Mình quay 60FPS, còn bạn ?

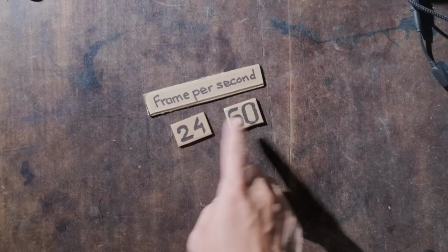Hello anh em, hôm nay chúng ta sẽ bàn về một chủ đề đó là số khung hình trên dây 24, 60 Cho dù anh em quay phim bằng điện thoại,
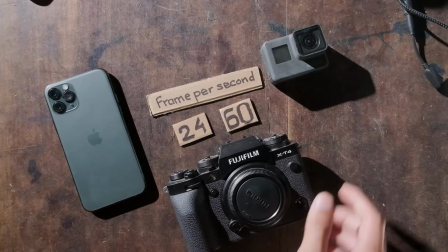GoPro hay là bằng máy ảnh Thì chắc chắn rằng số khung hình trên dây chúng ta sẽ phải phân vân giữa 24 hay
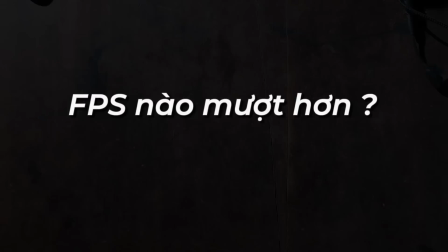60 Hôm nay thì chúng ta sẽ cùng tìm hiểu những điểm lợi, điểm hại và tại sao lại chọn 24 hay tại sao chọn 60
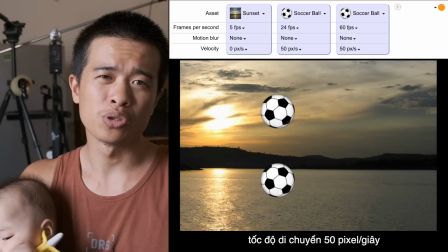Tượng trưng cho 24 với lại 60 thì anh em có phân biệt sự khác biệt không? nếu mà ở chuyển động chậm như thế này á Thực
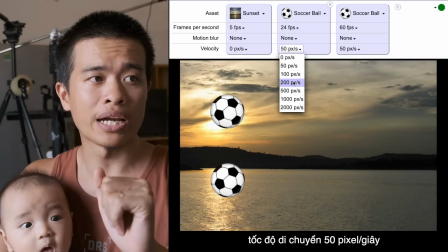ra là anh em sẽ rất là khó hầu như là không phân biệt sự khác biệt giữa 24 khung hình hay 60 khung hình Nhưng mà nhanh lên một tí Ok Ok bây giờ anh em đã thấy là
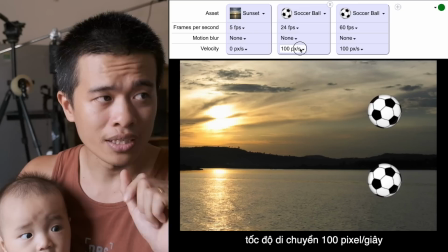nó có một sự khác biệt chút xíu chưa 24 khung hình là trái nào em nhận ra chưa trái
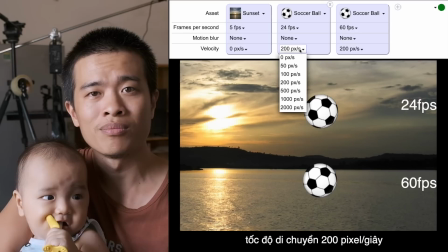thôi để qua tiếp là em xem nha rồi nhanh hơn chút nữa Ok rồi bây giờ thì sự khác biệt nó
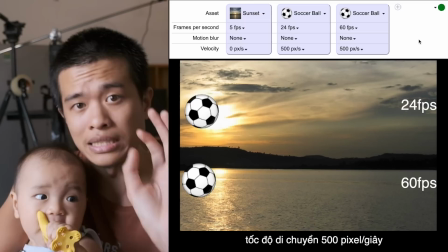đã rất là rõ rệt rồi đúng không chắc chắn anh em sẽ biết được là trái nào mượt hơn thì trái bên dưới nó nó là 60.000 trên giây thì nó sẽ cho cái chuyển động mượt hơn rất là nhiều cho nên nếu mà ai mà tranh cãi là kêu là khung
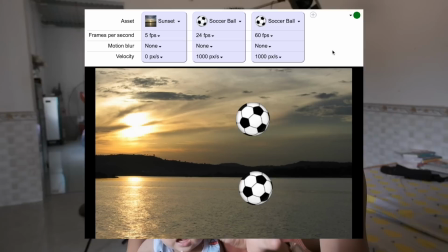hình nào mượt hơn á thì nếu mà dừng lại ở cái việc so sánh mượt 60 là hơn là đúng không Tuy nhiên là trong thực tế thì nó chưa dừng lại đó anh em sẽ thử đưa cái tay lên trên mắt nhìn và di chuyển hay là xem những chuyển động thì thường nó sẽ không nét mà nó sẽ có một cái cái độ mờ độ nghe nhất định thì người ta gọi cái độ mờ nghe đó là blur motion độ nghe chuyển động hay là chuyển động nghe á thì trong việc quay phim thì người ta có một cái thông số có thể điều chỉnh được cái độ nghe đó đó chính là cái shutter speed tốc độ màn chập mở ra để đón nhận ánh sáng đi vào sensor ha cái shutter speed thì nó sẽ quyết định độ nghe là nghe nhiều hay nghe ít và cái độ nghe của của mắt người của chúng ta thì nó sẽ rơi vào khoảng là 1 phần 50 cho tới 1 phần 200 trong cái khoảng đó đo như thế nào thì thực ra là cũng mình cũng chưa tìm cách đo Tuy nhiên là trong điện ảnh thì có một cái công thức đó là cái sức tật tích sẽ luôn luôn
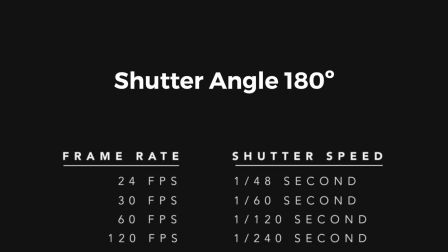bằng đất bồ của cái phim red có nghĩa là nếu mà chúng ta quay 24 không hình trên dây thì sức tật tích sẽ là 1 phần 48 nếu mà quay ở 60 không hình trên dây á thì Shooter Speed sẽ là 1 phần 120 cái công thức mà nhân đôi phim red để ra Shooter Speed này thì nó giống như là một cái tiêu chuẩn để mà có một cái phim look có nghĩa là cái nhìn về hình chuyển động hình ảnh nó có chất điện ảnh á Tuy nhiên là không phải lúc nào chúng ta cũng dùng cái công thức này mà đôi khi chúng ta sẽ phá vỡ công thức này ra và anh em nên tìm hiểu thêm công thức Shooter DJ có nghĩa là nói chung là tìm hiểu thêm cái từ khóa Shooter DJ ha và hai trường trường hợp chúng ta không dùng công thức này đó là slow motion nếu mà những
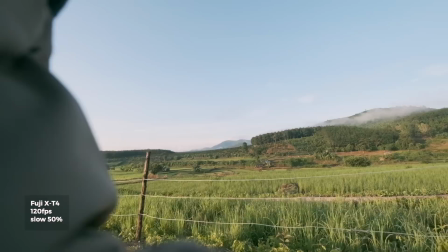trường hợp slow motion ở 120 frame hay là 240 frame thì anh em hoàn toàn có thể là sử dụng cái shooter speed nó ngang với lại cái phim red luôn
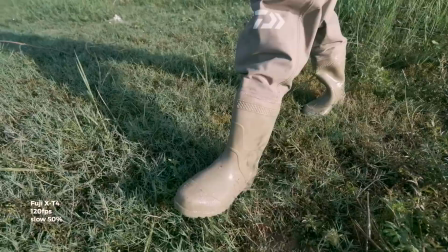ví dụ như slow 120 quay phim red 120 vẫn ok slow 240 quay 240 shooter speed 240 luôn vẫn ok nha không
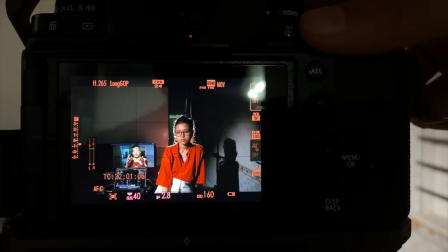có đầy cả hoặc là những trường hợp như chúng ta quay ở trong tối thì có những trường hợp như vậy thì chúng ta sẽ hạ hạ cái shooter xuống ví dụ như quay 24 khung hình trên dây thì hẹn xuống 1 phần 24 giây luôn để mà có lợi thêm được một stop ánh sáng thì nó sẽ cải thiện hơn khá là nhiều nên không phải lúc nào chúng ta cũng ứng dụng công thức nhân đôi phim red này motion blur ngoài cái việc là chuyển động nó nhoe đi để mà giống cái mắt người nhìn ở bên ngoài này thì nó còn giúp
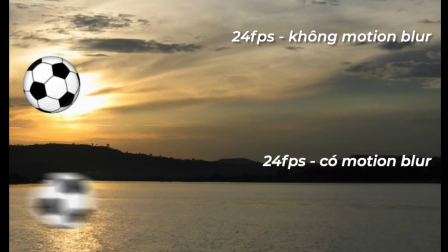cho chuyển động nó mượt hơn nữa 24 khung hình thực chất là nó không mượt nhưng mà nếu mà 24 khung hình mà có
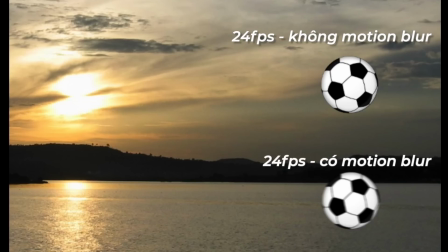motion blur vô thì nó sẽ mượt tất nhiên nếu với những cái trưởng đợi chuyển động Mà nó chậm thì chậm thì 24 khung hình Vẫn cho chuyển động mượt Nhưng nếu chuyển động mà nhanh á Mà không có motion blur thì nó sẽ bị khá là giật Cho nên nó sẽ giúp cho chuyển động mượt hơn Ha
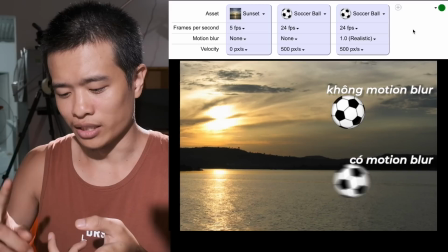Ok 60 khung hình thì mượt hơn 24 khung hình Có blur motion thì đẹp hơn Mượt hơn là không có blur motion Vậy thì 60 khung hình trên giây Cộng với blur motion có phải là hơn hẳn So với 24 khung hình cộng với blur motion không Đúng rồi chắc chắn nó hơn Nhưng mà tại sao nền điện ảnh hay là các